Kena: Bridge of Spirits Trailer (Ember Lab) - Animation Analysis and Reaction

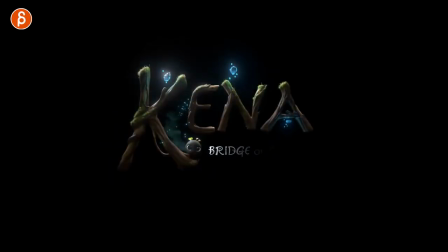Welcome back to another animation analysis and reaction video and this time I'm going to take a look at Kena, if that's your pronunciation, Kena, Kena, Bridge of Spirits and this is actually the end of the trailer because the title is here but it's also already very cool so I'm going to take a
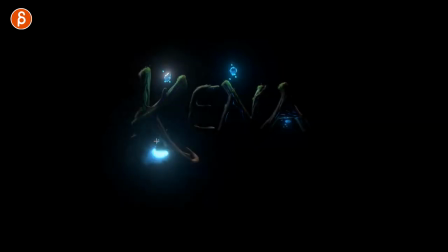look at this already there's so much in there that's basically you can almost go back into a bouncing ball but if you have something on a path I love this how it's actually curving alongside the path so that's for anybody who does something like that sometimes you have you know people
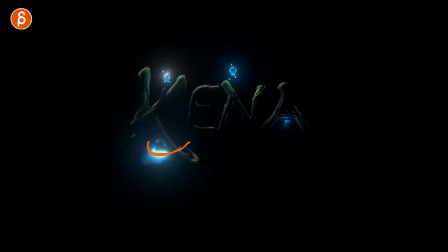anime dragons or something just make sure that if you do fly around you have a bit of that drag and it will follow the tail will follow that that path so you don't want something that goes this way to then just be always pointing this way it's neat when it actually goes and
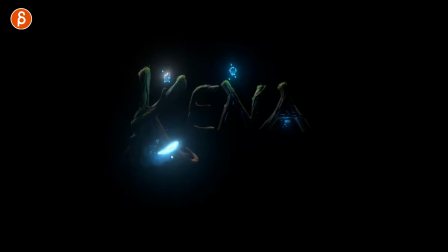leads into that path there but it's great you got already some stretch there with an interesting shape into this and i like how it kind of curls up and kind of gets into that top side so even just on something like this there's interesting contrast and complexity and look at that timing too
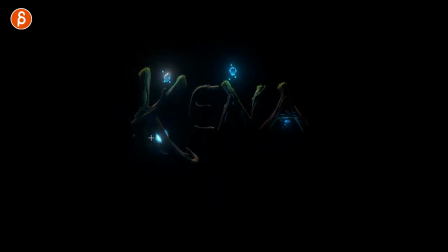it goes you get that little bit of a fast up with a slight hang time hold quick down so just that alone i haven't even gone into the actual game or the cinematics you have interesting timing nice contrast
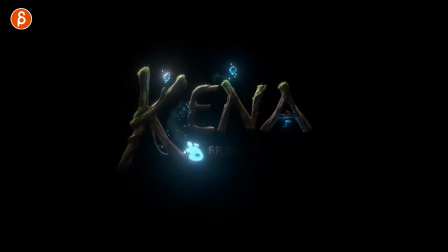follows nice path and here you got your ball squash and then stretch with overshoot and settle all of that is in there and it's cute too i like that it'll transition from this to two now you got eyes popping up the details coming in and then this and even after that you have a cute little blink and it's not just the lids you see a bit of
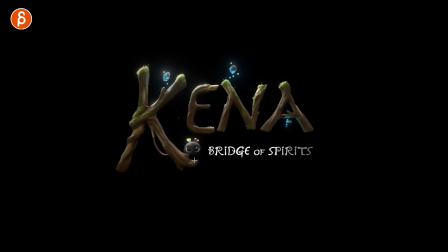a squash in the body which is it gives kind of that squishiness and organic feel and the cute little eye darts even at the end watches at the end you got that little huh and even that goes for contrast it's not just a blink or a kind of a look you can see
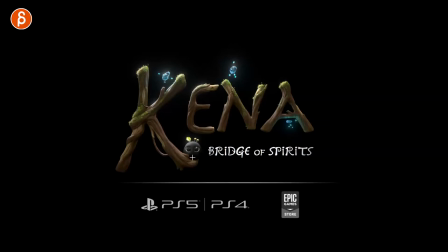how fairly okay I can't even draw it straight but it's a fairly straight line there and then as you go down into your little tiny little squash and another kind of change of emotion of whatever that creature is gonna feel now you can see it's not this but it's not going I can't
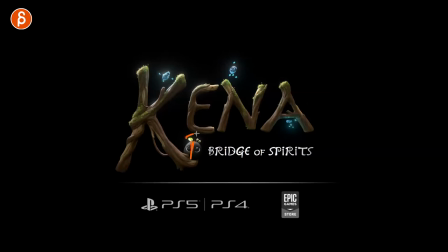even draw from straight to somewhat like this right so you have a slight change this way just for contrast so you don't repeat yourself on this blink you don't want this blink to be exactly the same as this also gives you kind of a cutie pie thing of kind of that that tilt
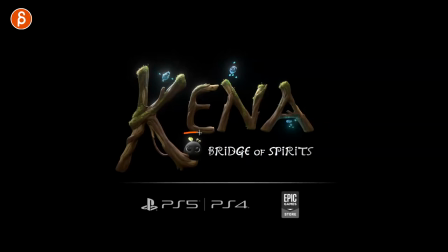of the puppy head tilt to the side with a little bit of extra movement there look at this
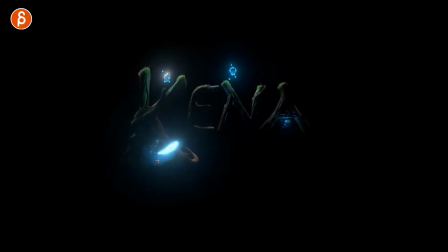all right it's so cool just that alone if you're starting out with animation you can think about well i'm going to do just a little bit of a shape thing maybe a bouncing ball floating around a little bouncing ball with character well there you go you can do this you can add it on a specific piece of set that could be part of a title or not but also this cool thing which i know it's particles but you could technically just have maybe only two or three
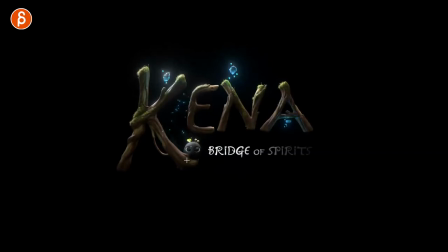I'd say three of them and animate these by hand and do this you can do all this by hand so I haven't even started yet and I love this already let's go
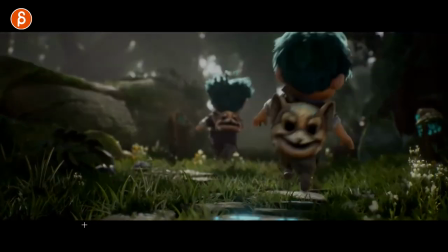to the beginning and start off with that it's very cool I'm always a big fan of contrast and movement you can
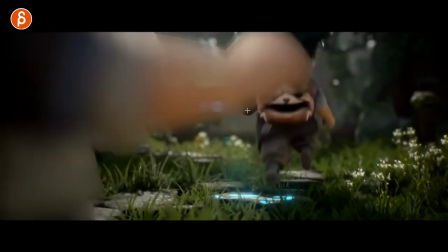see how hands are together slightly fists there but arms are up and then the other one comes in where they're just slightly
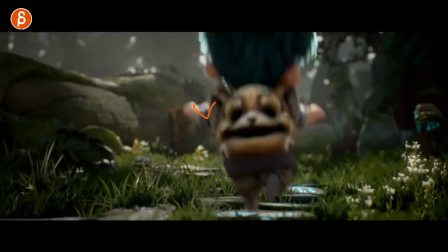higher and you can see just the difference the difference in this so and
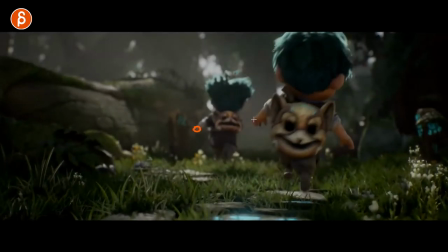you can see the flop your hands like they're more fists and these are open fingers so this
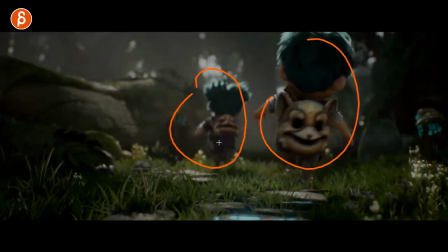goes back into contrast if you have especially similar looking characters right you got backpack is somewhat similar hair is somewhat similar
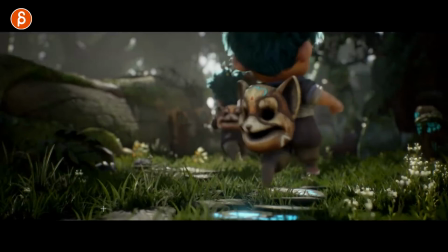i mean you still have contrast and how that hair is shaped but you want to go in there well how do i make them different well movement is going to be something
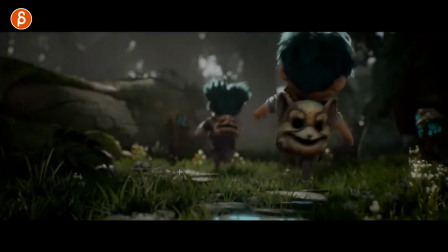posing is going to be something
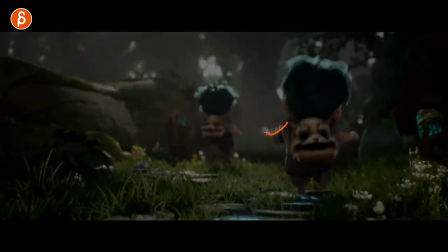you can see the difference where it's mostly elbow up and with this it's mostly elbow down so just for that already it's very cute
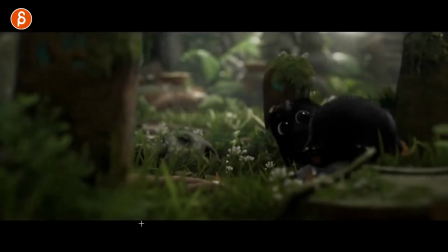and contrasty and i'm already very smitten just by the looks and the renders these guys are super cute this is why i wanted
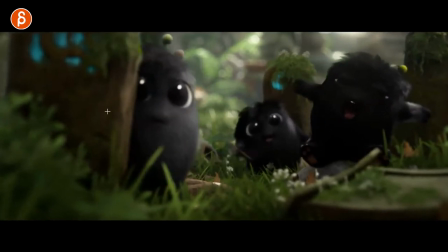to take a look at this you have three different characters three different intros this is for you too if you have three different ones how do i
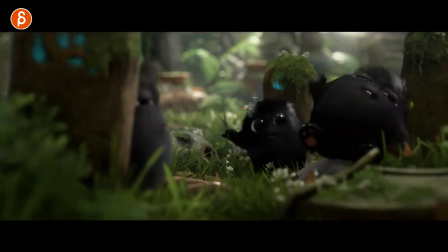start a shot if you have a regular walk and it's definitely in focus this is the first eyes that we see but then you have these
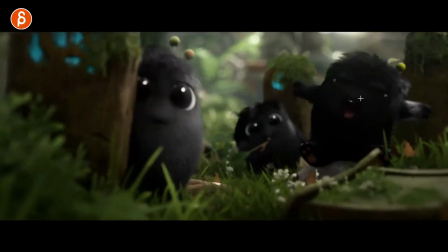ones coming in this character comes in sideways this character waking up yawning you can see a bit of a offset there in arms and legs it's very cute and also i didn't even see this before grabs that
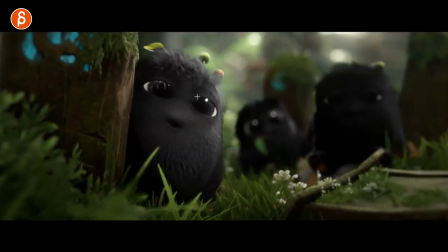but you can see all the detail in the lids again as this goes up and down here you can see how it still influences the rest of the geometry of the mesh it still pushes things up a bit so it's not super static just gives you a little bit of that organic feel
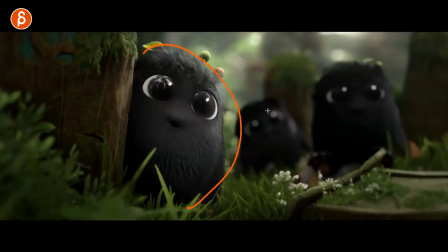to it and that too it's pretend you have multiple characters right and some of these are out of focus you still want to continue even though i'm focusing on this this color right as it is appears you still kind of understand he's swallowing it and this character is still this one is still
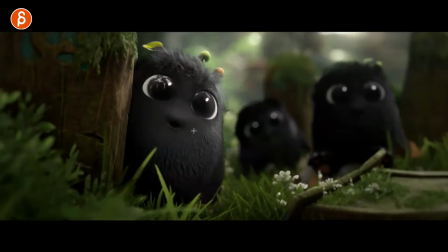blinking even though the focus is there so this is very nerdy and detaily but even something that's out of focus it keeps going it's still alive it still
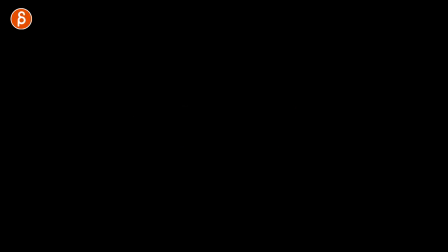has movement there's still something to do ember lab is the company let me scrub forward a tiny bit here and then we have the new
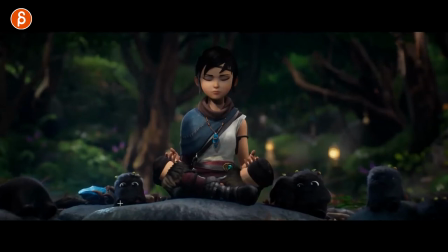character introduction look at that super cute love that that's always cute that's kind of your your mirroring pose to some degree it's not really putting up its arms like her but this is something for you in terms of body language as you go through your studies of body language if a character agrees
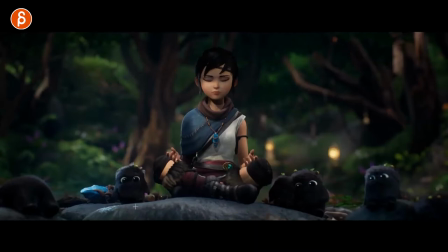with someone else So you can try this if you are in a round table discussion or somewhere in a classroom or somewhere in a group of people. You will see how if they have a discussion and this person agrees with this person, they will subconsciously at one point mirror their pose just because they agree with it.
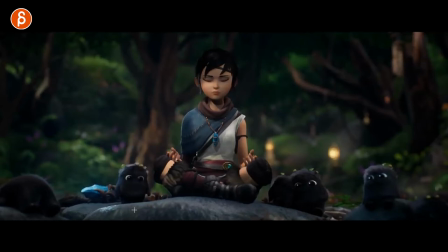Like once you see it, you can't unsee it. Even when you know it, I still do it. And even like, oh, I just did it.
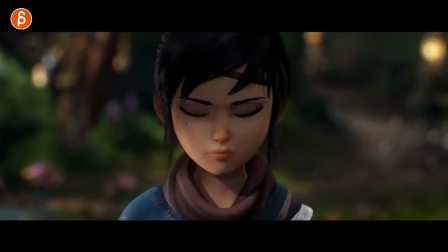I did that mirroring pose. All right.
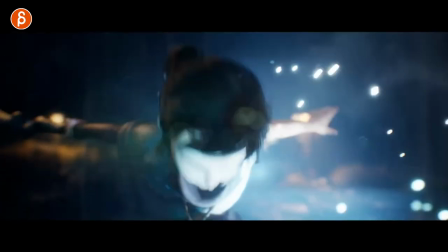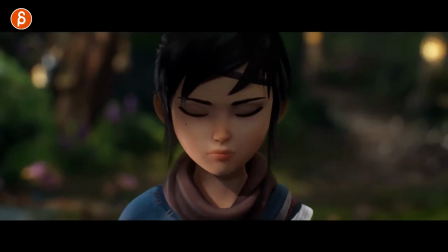It's a bit more of a subtle breathing and whole. but you can scrub through you can see you can see the changes in the corners mouth corners you can see it in the eyebrows sometimes the shots that don't really move are the more tougher ones because it's so subtle you don't want to
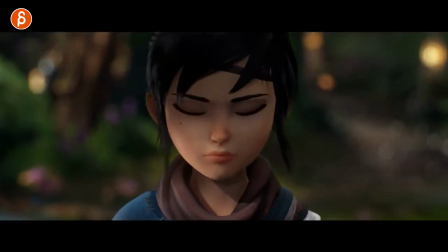be stiff but you don't want it to be too too busy but you can see here as you scrub this is a test for you you know when you scrub
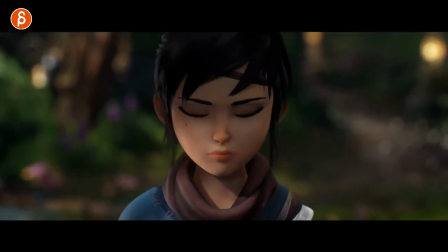fast you can see the changes that are happening a bit clearer but you can see it shoulders and the face still in there
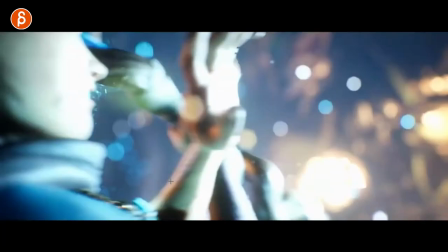it's very subtle you can see towards the end especially transitions into quick action shots that's something too when you have movements that are really really fast
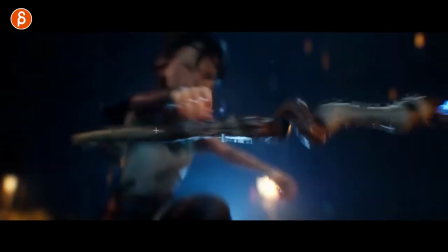i mean this is obviously out of focus but as you get into focus you have to be mindful that when you have things that move around quickly
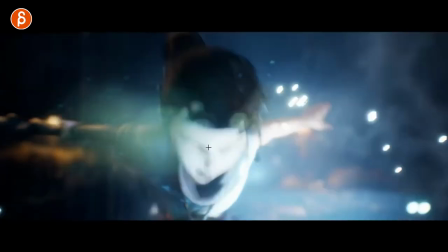interesting that she's not really holding this it's going to be all blurry so you have to or you i mean you have the control over what
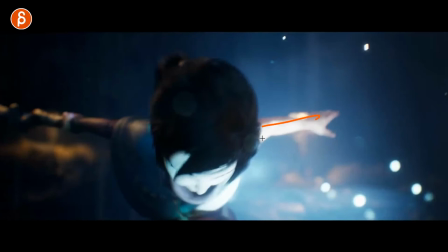moves and what is blurred so an arm that kind of sticks in this pose that is going to stand out in that movement i know she holds
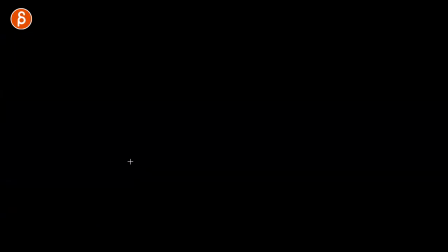that pose at the end and ultimately with the lighting everything it's a fairly clear silhouette but if you have quick action and
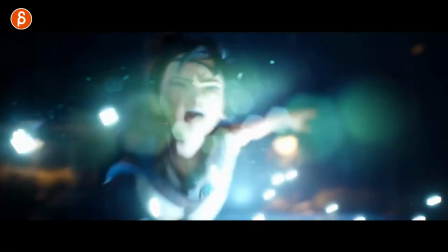stuff is moving the head is moving but you really want something to read that's it you want to read that expression then you can continue all that movement but somehow keep that head from moving too much so that the blur gets reduced so you can read it better this is not super evident in this shot
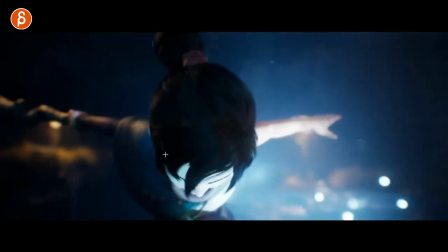but i'm talking about just in general when you have fast movement look at what you can slow down for a read you can see this again here
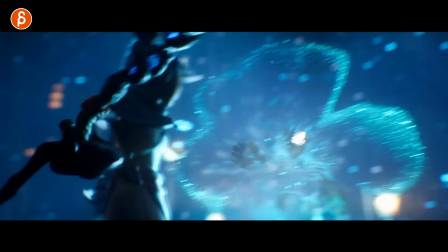in this shot if you go frame by frame in this it's
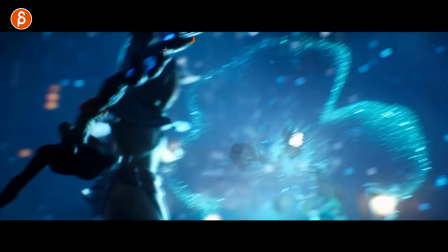not quite apparent in this one but this always helps do with the lighting that you have some sort of a silhouette it's
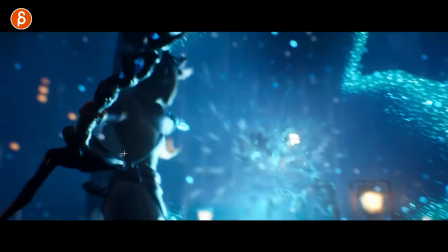a tricky thing though with that staff over the body but also the focus is
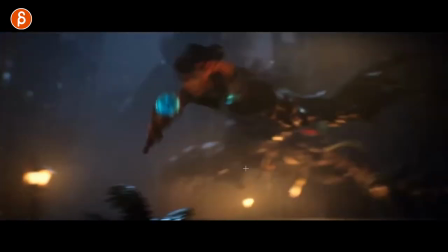also on this here here